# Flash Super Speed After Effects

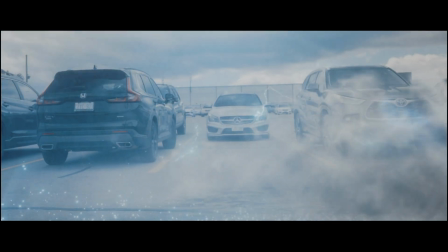0s
So we added a null so that we can create the tracking data that we're going to be using inside of this scene,
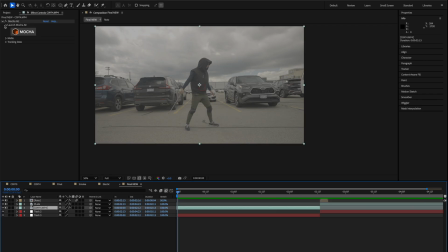5s
because we separated into two plates, being the main footage with him inside of it and then the clean plate when he dashes outside of it.
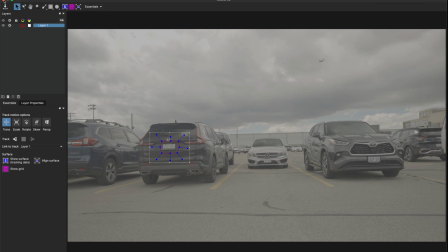14s
We actually rotoscoped him out just for a few frames inside of this
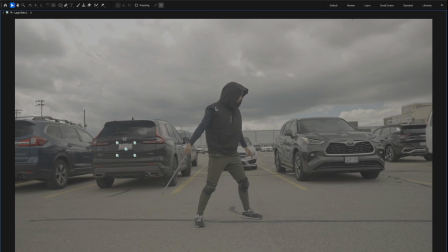18s
to make it look like he gets out of the frame and then the background is still there.
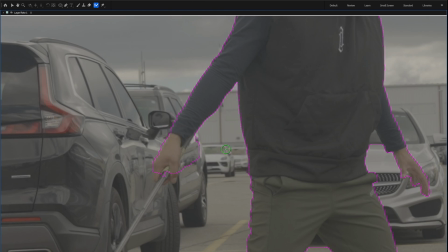23s
And the reason we created the null is because we needed tracking data for the clean plate and for the main plate so that the assets move.
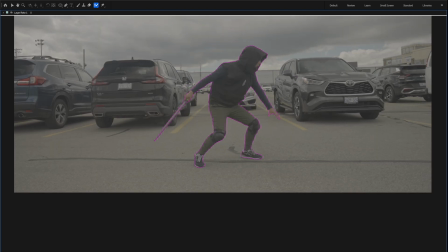30s
Just even if the camera moves slightly, you'd want it to match perfectly. So this is the only reason I did it.
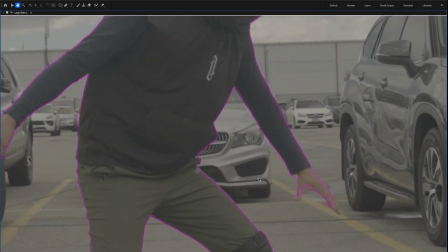35s
But if you're on a tripod specifically, you can actually skip this step because there won't be any movement.
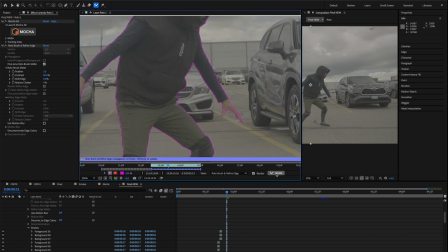41s
But I did this handheld the best I can, and that's why we went about it this way.
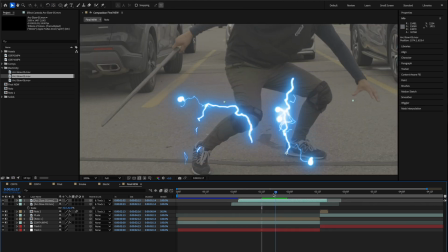45s
So what I want you guys to do now is to take all those electric assets, and we're just going to be positioning, retiming, and changing the location of these assets to fit what we're doing in the scene.
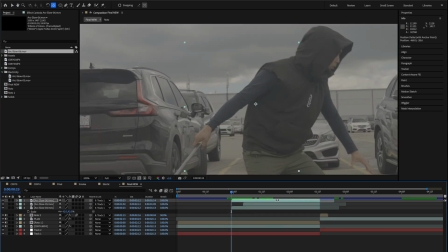54s
And if you're working on different footage, this is going to change for you, but the idea, the concept of what we're doing is still the same.
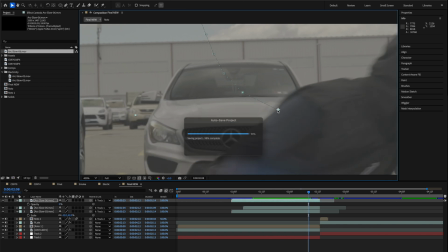60s
What we're doing is we're trying to position things and put them in a place where we see fit for what we're doing.
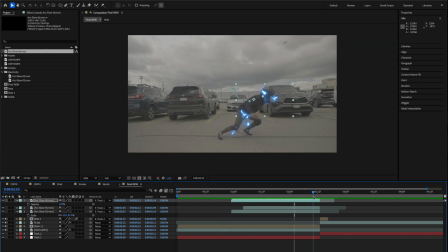65s
We're going to make it look pretty later and all the effects and make it blend, but for right now what we're doing is just putting them in the place that we see fit for what we're trying to do.
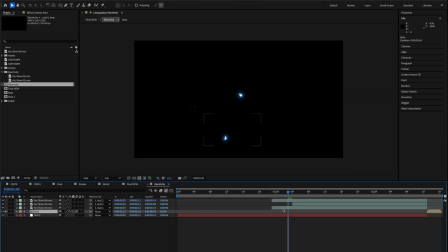73s
When you're done all that, take all of your assets and pre-comp them together with the rotoscope layer inside of there.
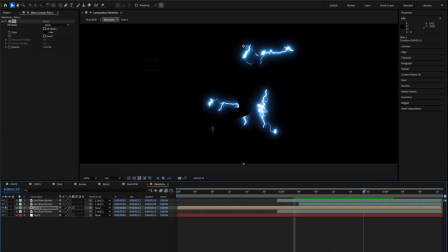79s
Then I want you to take the rotoscope layer and add a fill effect and turn it black. The next thing you're going to do is add a black solid, and then you're going to put it at the bottom of the whole composition.
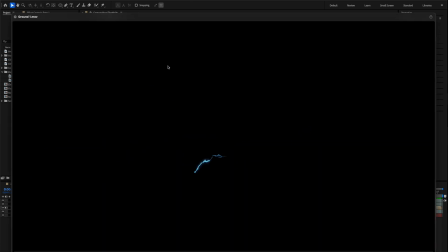88s
And this is a cool trick, because what I'm doing is I'm putting the assets underneath and around my layer to add some kind of more dimension to it.
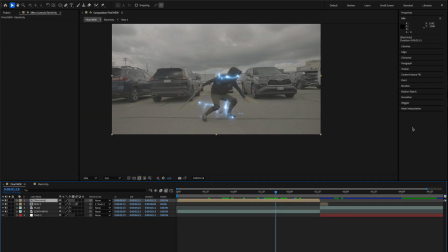95s
But when we take it back into the main comp, when we change it to a screen blending mode and we add a glow, the glow is not going to only fill in all of the spaces,
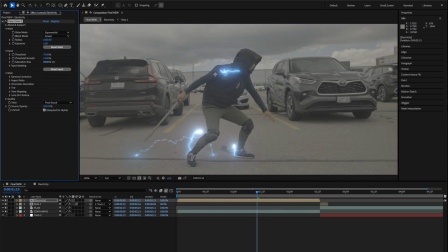103s
but it's also going to wrap around our subject, which is what we're looking for.
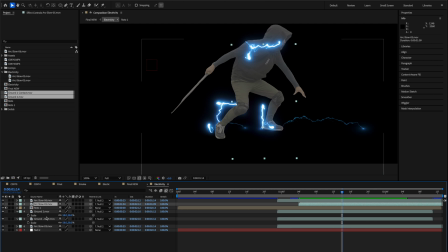106s
This is a neat little trick to add a bit of a light wrap to your subject, and it's something that you're going to utilize in a lot of your stuff if you understand the concept of what we're doing.
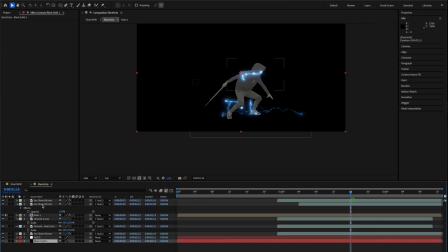114s
But for right now, I'm just going to let you guys watch a bit of me working and seeing how I position and place things in the scene.
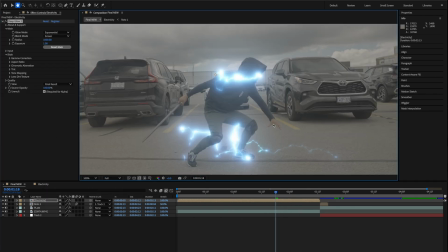120s
Feel free to put this into slow motion, but I just want you guys to be able to watch how I work instead of explaining every small step.
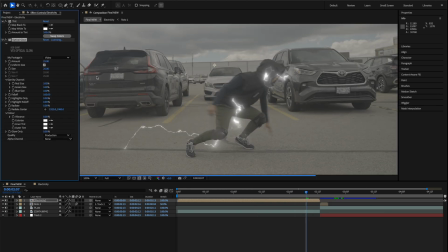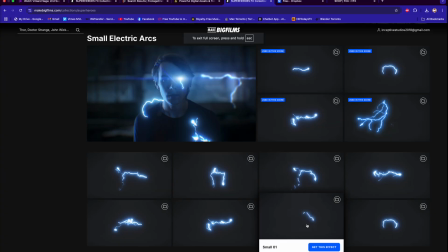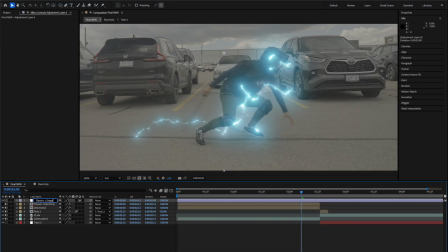139s
Another dope effect that you'll see a lot of people do is add some distortion to their scene. And the easiest way to do this is by duplicating your energy layer of that pre-comp, disabling it, then adding an adjustment layer and using something like Red Giant's chromatic displacement, or even the distortion map effect that's natively in After Effects,
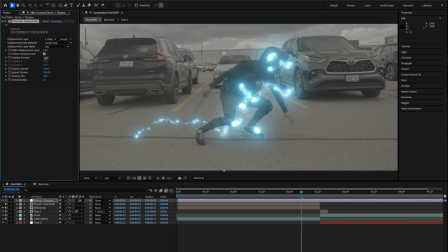157s
and then using that disabled clip as a distortion map to add some more distortion to the scene.
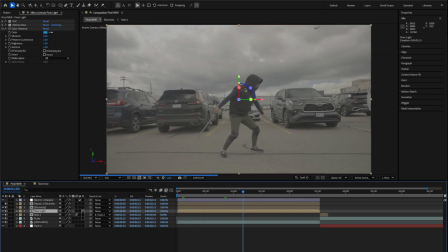163s
To make it look like there was a glow on the floor, I duplicated the energy footage and then I oriented it as a 3D layer to match the perspective of the floor.
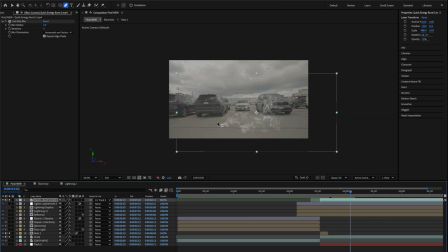170s
I also wanted it to look like energy was dispersing when he did the dash, so I took some of Film Riot's quick burst energy assets,
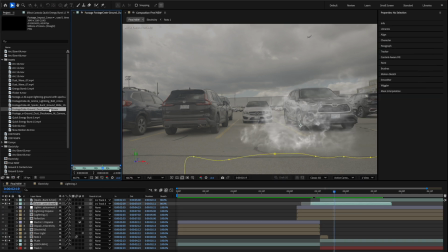177s
and then I found a cool little dust asset on Make Big Film's website that made it look like there was a lot of dust and stuff following the
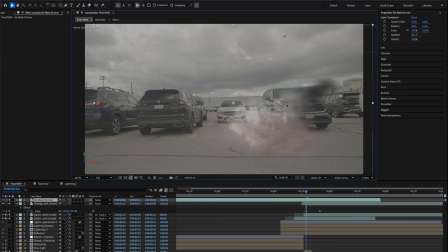184s
trail that was going on. From there, I just masked out certain parts of the image, changed the opacity, pre-comped it all together,
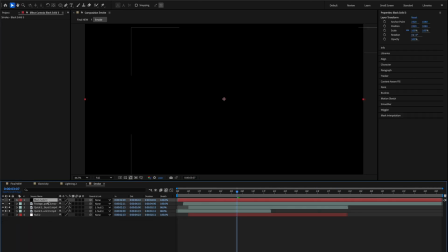190s
and then added a tritone effect and tinted it just so I can blend it in a bit better with the scene to make it look like it was all working together at once.
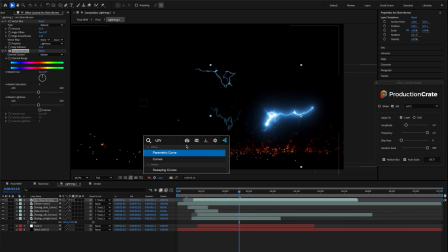197s
And again, for the last part where the takeoff takes place, I added different things like embers, sparks flying, electricity hitting,
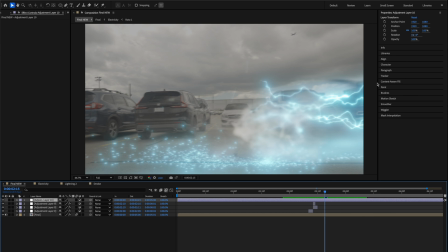204s
just to make it look like everything was blending together a bit more and there was a lot of velocity from the impact of that flash effect taking place.
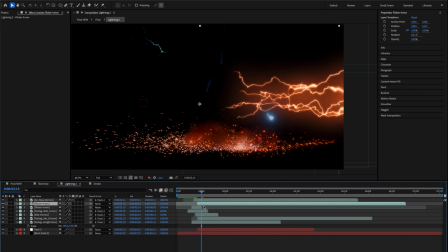211s
This is the same idea I used for the beginning part. So this part, like I said, is something I'll let you just watch so that you can get an idea of what I was doing.
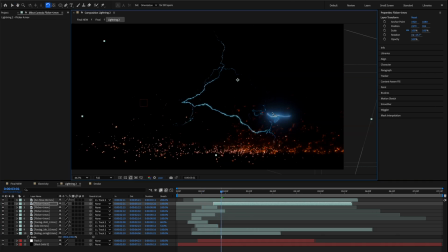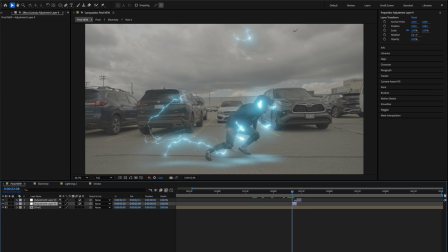229s
When everything was done, I added what I would call like the sweeteners, essentially is what I call it.
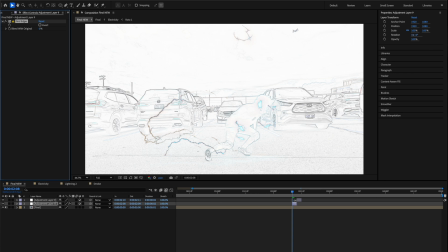234s
And I added an adjustment layer and put the fine edges effect on there. And then keyframe the inversion of it to happen only for two frames before I added another adjustment layer where I added the CC light rays effect.